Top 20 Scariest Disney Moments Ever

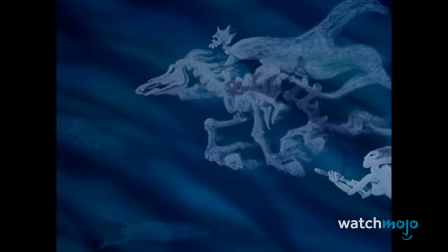(8:18)
But it's not just the symbolism that proves frightening.
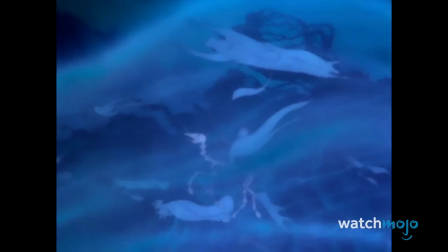(8:20)
Chernabog's scenes are also filled with horrifying imagery, and Modest Mussorgsky's Night on Bald Mountain serves as a chilling soundtrack to accompany his reign of terror.
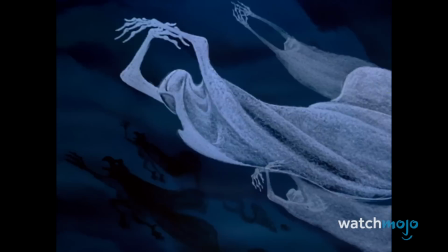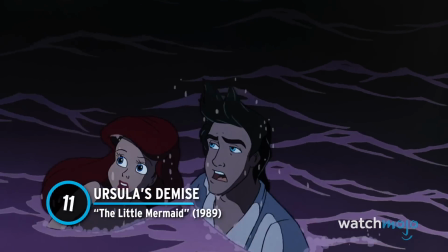(8:37)
Number 11, Ursula's Demise, The Little Mermaid. Few Disney climaxes are as terrifying as the one in The Little Mermaid.
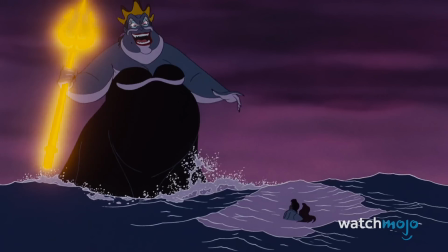(8:44)
For one thing, there's the gigantic Ursula who threatens Ariel and Eric and dwarfs the boats around her.
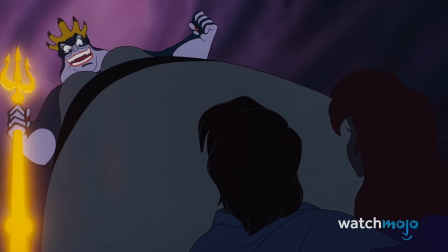(8:50)
There's also the uneasy atmosphere of the scene, complete with the raging waves, a purple sky, and flashes of lightning.
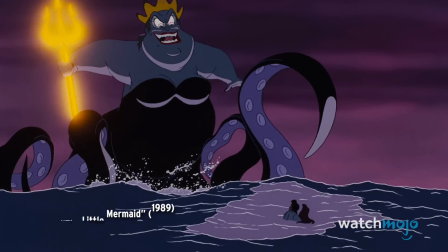(8:56) You pitiful, insignificant fool!
But the scariest of all is how Ursula is slain.
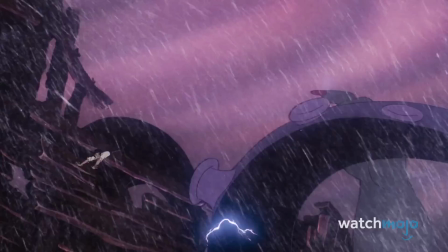(9:03)
A desperate Eric rams a broken bowsprit through her inflated belly. In an instant, she screams in pain as electricity surges through her body.
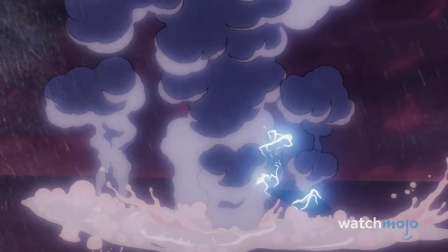(9:11)
She then goes full Kraken and uses her massive tentacles to drag the boat down with her. Although we were glad to see the villain go, we didn't want to be this scared throughout her demise.
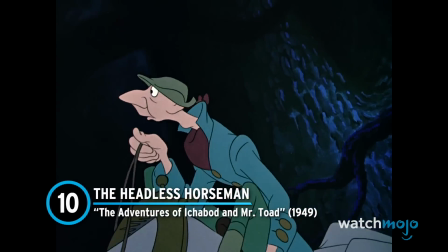(9:24)
Number 10, The Headless Horseman, The Adventures of Ichabod and Mr. Toad.
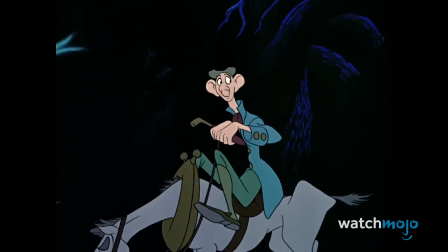(9:27)
While general audiences might not be familiar with this deep Disney cut, it contains one of their scariest and most legendary villains.
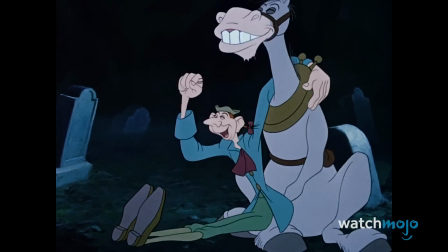(9:34)
One half of the movie is based on Washington Irving's The Legend of Sleepy Hollow, and it adapts the iconic Headless Horseman for the screen.
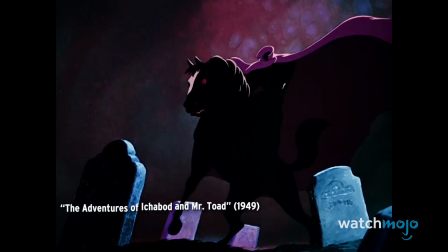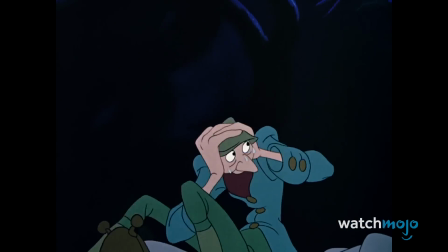(9:48)
The horseman appears to a restless Ichabod Crane brandishing a sword in one hand and his own head in the other. It's
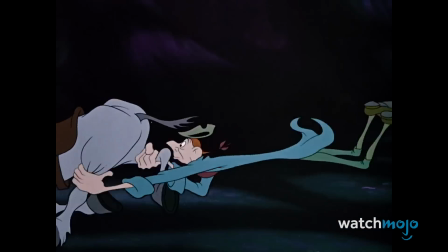(9:55)
an image that frightens not only Ichabod and his trusty steed, but the audience as well.
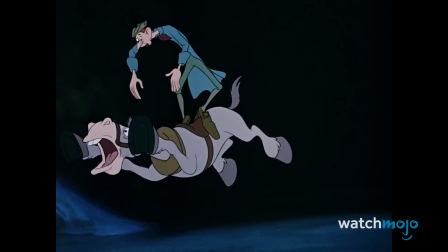(9:59)
The resulting chase is pure nightmare fuel as the music and visuals combine to create some of the tensest minutes in Disney's giant filmography.
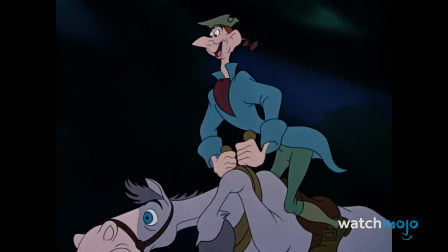(10:06) Once you cross that bridge, my friends, the ghost is through. His power ends.
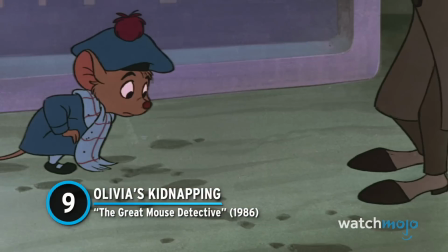(10:12)
Number 9. Olivia's Kidnapping, The Great Mouse Detective.
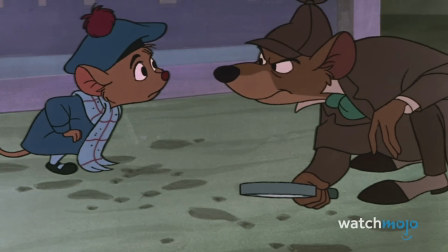(10:16)
While Disney isn't known for relying on jump scares, the company does them right when the occasion calls for it.
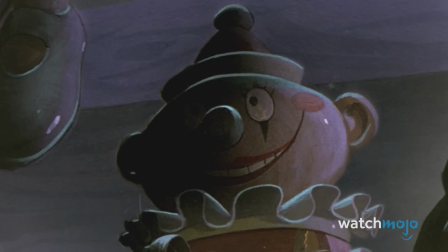(10:21)
In one of the Great Mouse Detective's most iconic sequences, Fidget ambushes and kidnaps poor Olivia Flaversham.
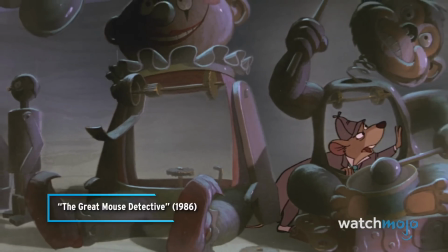(10:28) Someone has taken the liberty of removing the clockwork mechanisms from these toys.
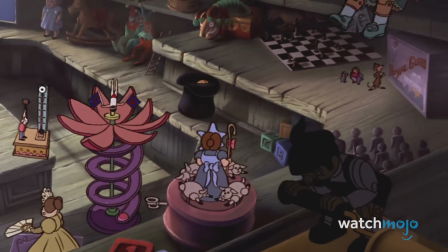(10:36)
The sequence is filled with unbearable tension as the toy figures come alive and Olivia follows a trail of ominous bubbles.
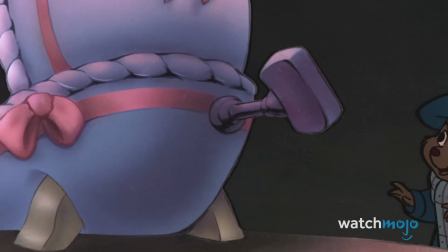(10:43)
She then comes across a wind-up toy and decides to investigate. Bad idea.
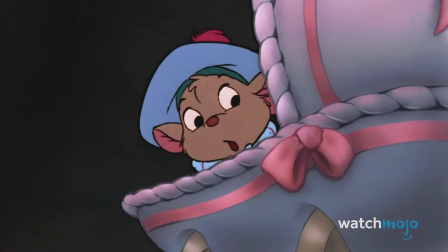(10:48)
After Olivia slowly peels away the blanket inside, she's met with a blood-chilling growl as Fidget springs to life.
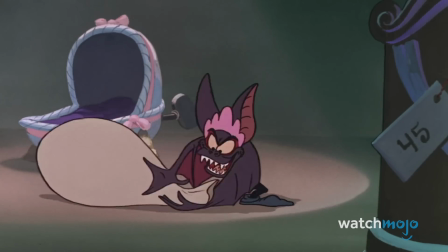(10:57) Olivia!
It's a very effective jump scare that takes full advantage of the escalating tension.
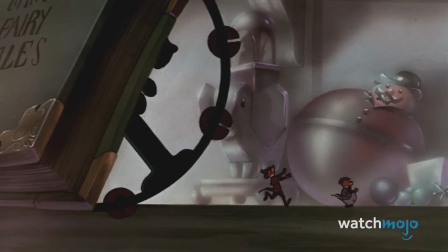(11:01)
The image of Fidget approaching the camera will forever remain burned in our memories. Number 8.
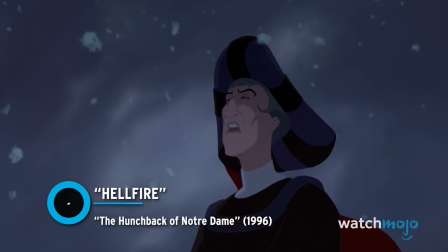(11:07)
Hellfire, The Hunchback of Notre Dame. This movie belongs to Judge Claude Frollo.
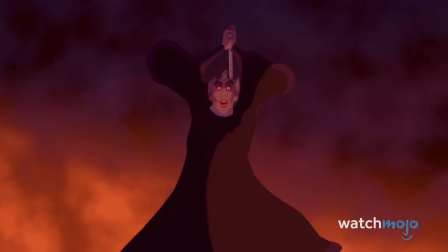(11:12)
He's easily one of the greatest villains in the Disney canon, and many of his scenes are classics.
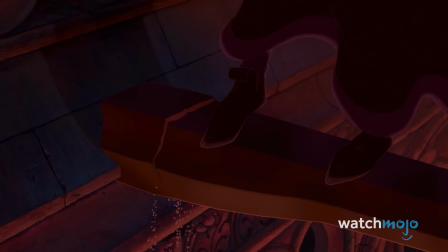(11:16)
His death is quite unsettling as he falls from the church into a giant pool of molten lead.
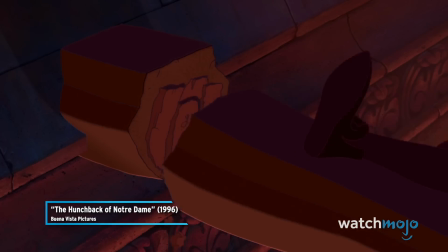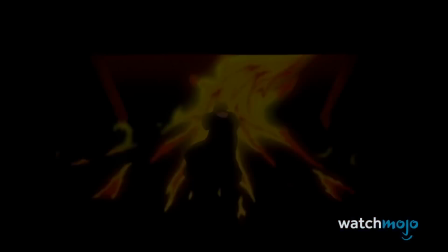(11:26)
But his shining moment has to be Hellfire. This villain song has some amazing production, stellar vocals, and a haunting instrumental track.
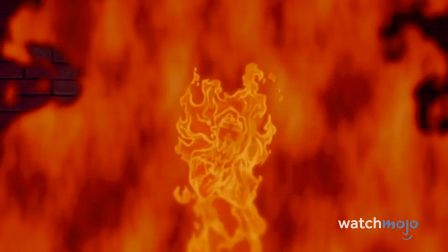(11:33)
The visuals are also astoundingly creepy. There's plenty of fire, a writhing Esmeralda being consumed by flames, and a hellish choir draped in red robes.
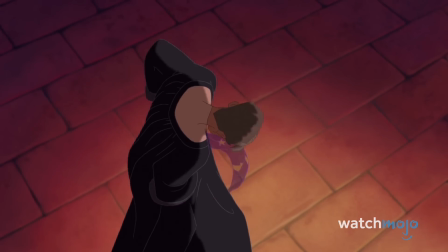(11:42)
Hearing Frollo swear to possess her or see her fall is one of the most ominous antagonist statements ever.
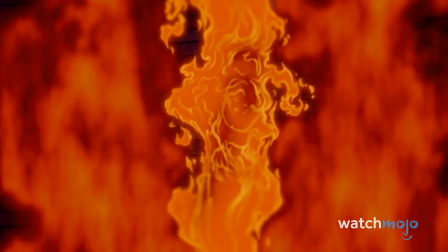(11:48) Destroy Esmeralda and let her taste the fires of hell, or else let her be mine and mine alone.
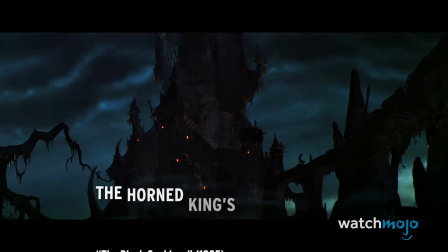(11:57)
Now this is how you do a villain song. Number 7. The Horned King's Undead Army, The Black Cauldron.
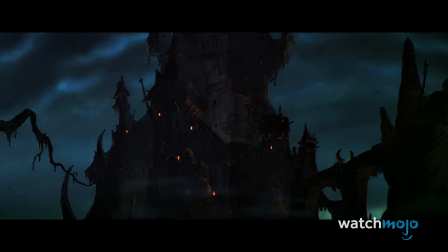(12:04)
This grim animated movie was criticized for its dark tone and disturbing visuals. We can't say the critics were wrong.
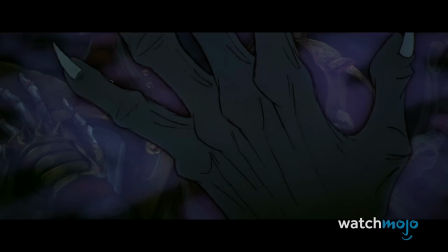(12:09)
This movie is wickedly disturbing, and it's all thanks to the Horned King.
Its evil power will course through my veins,
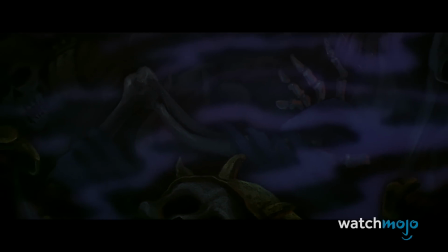(12:19) and I shall make you cauldron born.